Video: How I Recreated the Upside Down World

Here's how I paid tribute to Eddie Munson this past Halloween.
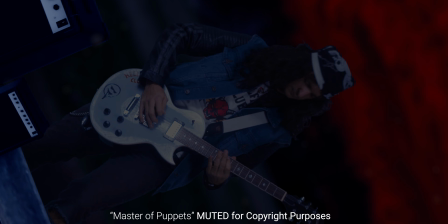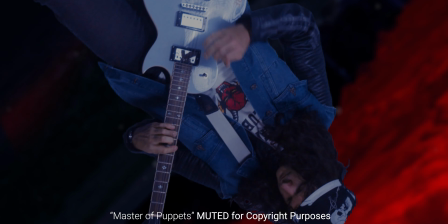Not to give away spoilers, but if you've seen Stranger Things Season 4 this past summer,
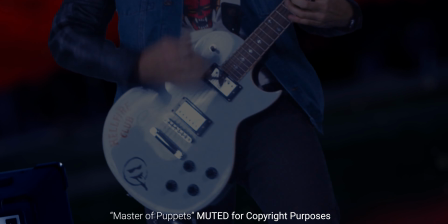then I'm sure you've seen Eddie Munson's awesome Upside Down World guitar solo.
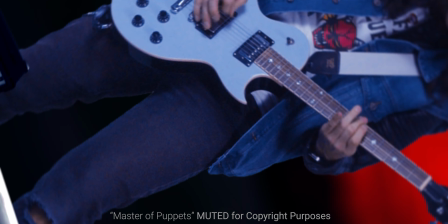And what better character to pay homage to this Halloween than Eddie himself?
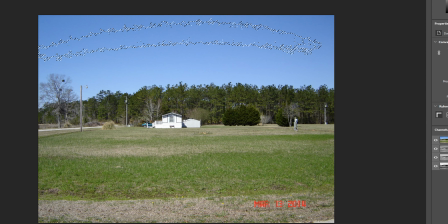To build the Upside Down World environment, I quickly searched Google for trailer parks,
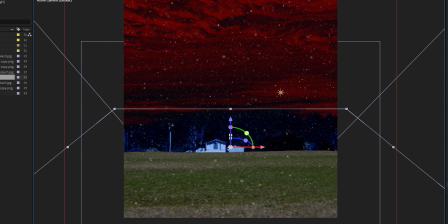skies, grass, all these elements that I cut out in Photoshop, exported as PNGs, and then brought into After Effects.
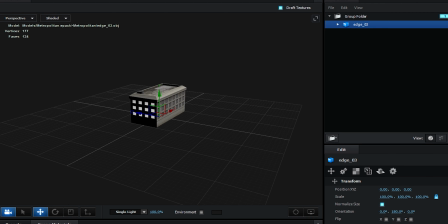From there, we create a 3D composition. A big part of this also was using Video Copilot's Metropolitan pack in Element 3D. Right after I finished this project, some big updates rolled out in Adobe,
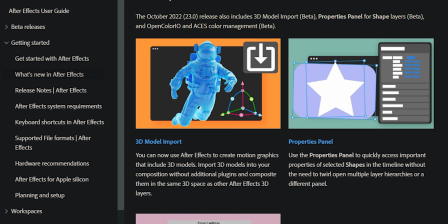and now you can import 3D models natively into After Effects without the need of a third party like Video Copilot.
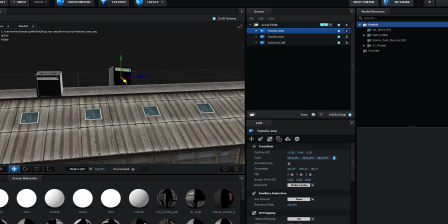From there,
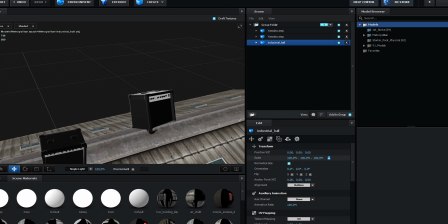I chose my building in the Metropolitan pack and added the guitar amps on top of the roof and then kind of positioned them so that they're angled on the peak and they're sitting right.
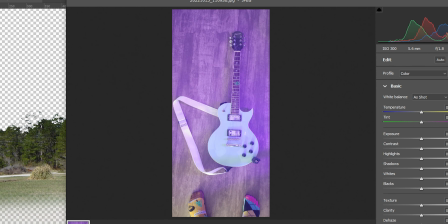I used a test of my guitar, which I took a picture of, cut it out in Photoshop, imported it into After Effects, auto-traced it,
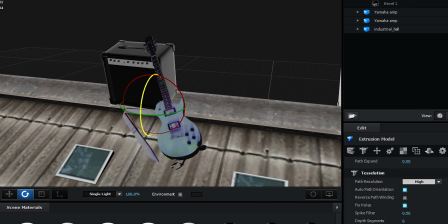used the mask from the auto-traced and extruded it in Element 3D to give me a
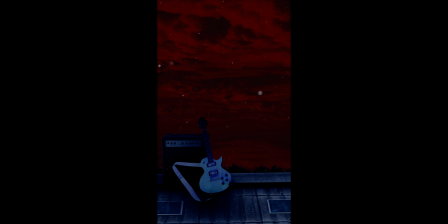mock-up 3D model leaning against the amps as a precursor to the actual shoot
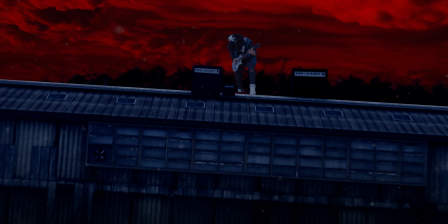I was gonna do. The 3D ash particles that are floating around in the underworld, I simply used trap code particular for that.
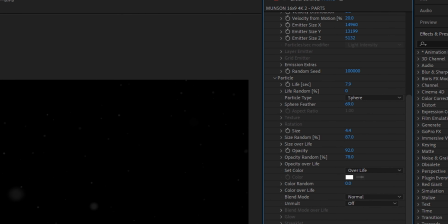Feathered spheres that were gray and white and black in color, randomized the opacity, randomized the size,
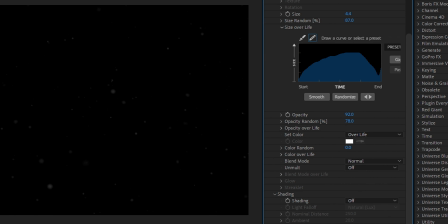and then I enabled depth of field with our virtual camera, so as I animate the camera, some of these ash particles go out of focus and in focus. When you make a layer 3D in After Effects, it then reacts to virtual lighting.
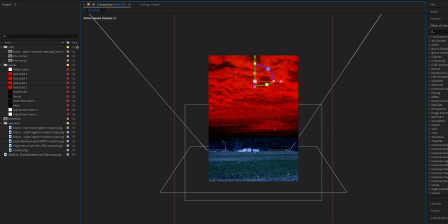So then from there, I created a point light and animated the hell out of this point light's position along with the intensity,
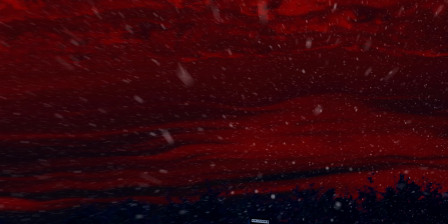duplicated these keyframes so that when lightning strikes, the position would also change so it would look like the lighting is moving throughout the clouds.
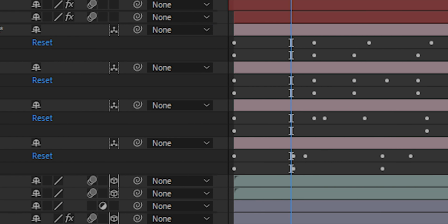And so I basically animated a few cameras in the composition and then exported each one individually.
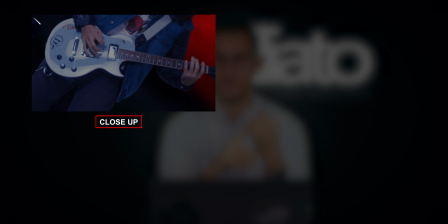I had a virtual camera that was set up as close-ups to capture the fret and the picking,
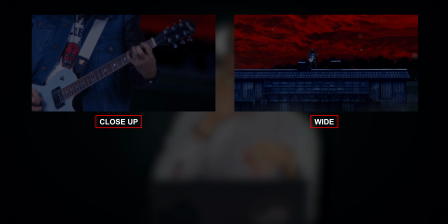another virtual camera as a wide, and I believe I had a third virtual camera that was just kind of going crazy,
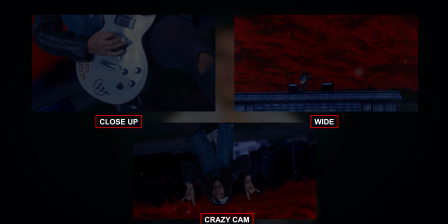going upside down, spinning, zooming in and out, just to give me cutting points throughout the video. And this whole thing took me from start to finish probably 2 days, 1 to make the environment, 2 to set up and shoot and edit. The editing was actually pretty quick because I already had the environment assembled. Another awesome effect is the wiggle expression for the virtual cameras. Basically, if you extend the parameters for a virtual camera,
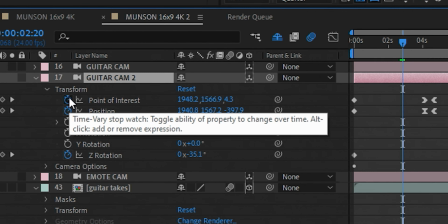you're going to alt click on the point of interest stopwatch and you're going to type in wiggle
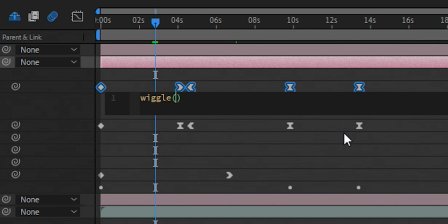parentheses and you could do 2,3. The higher these values, the crazier the camera is going to go. So the wiggle expression adds that handheld camera shake.
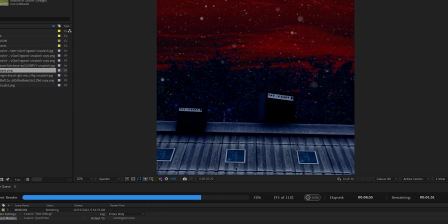Once I had all that done, I re-imported it back into Premiere for some final touches like sound effects,
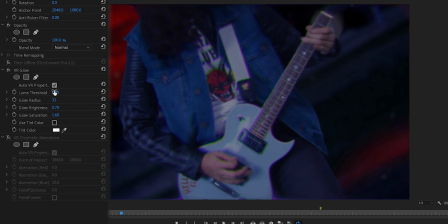some diffusion, and a little bit of chromatic aberration just to tie everything together a little bit,
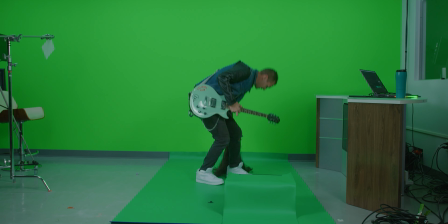and that's it. On a side note, I lost my cousin Craig earlier this year to cancer.
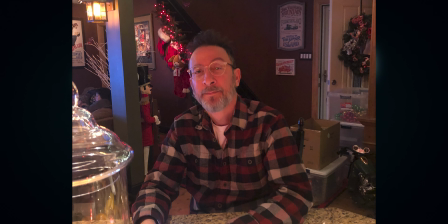Craig would have been 53 years old this Sunday, November 20th.
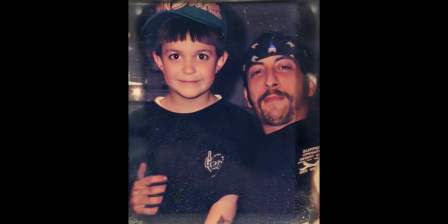My cousin Craig was a bit of a metalhead in the 90s and growing up as a kid, I always looked up to him and I remember this tattoo on his knee.
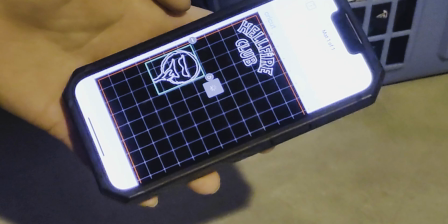Went over to my friend Ashley's house and she helped me print his tattoo as a vinyl graphic using the Cricut decal cutter.
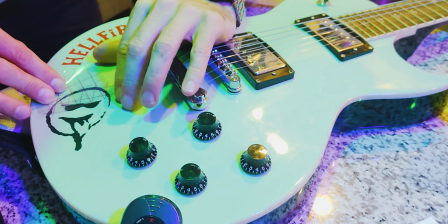It slapped that on the guitar as well as the Hellfire Club logo.
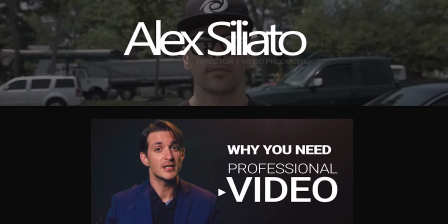For more tutorials and tips, check out my website once in a while, alexciliato.com, as well as my YouTube. Thank you for watching.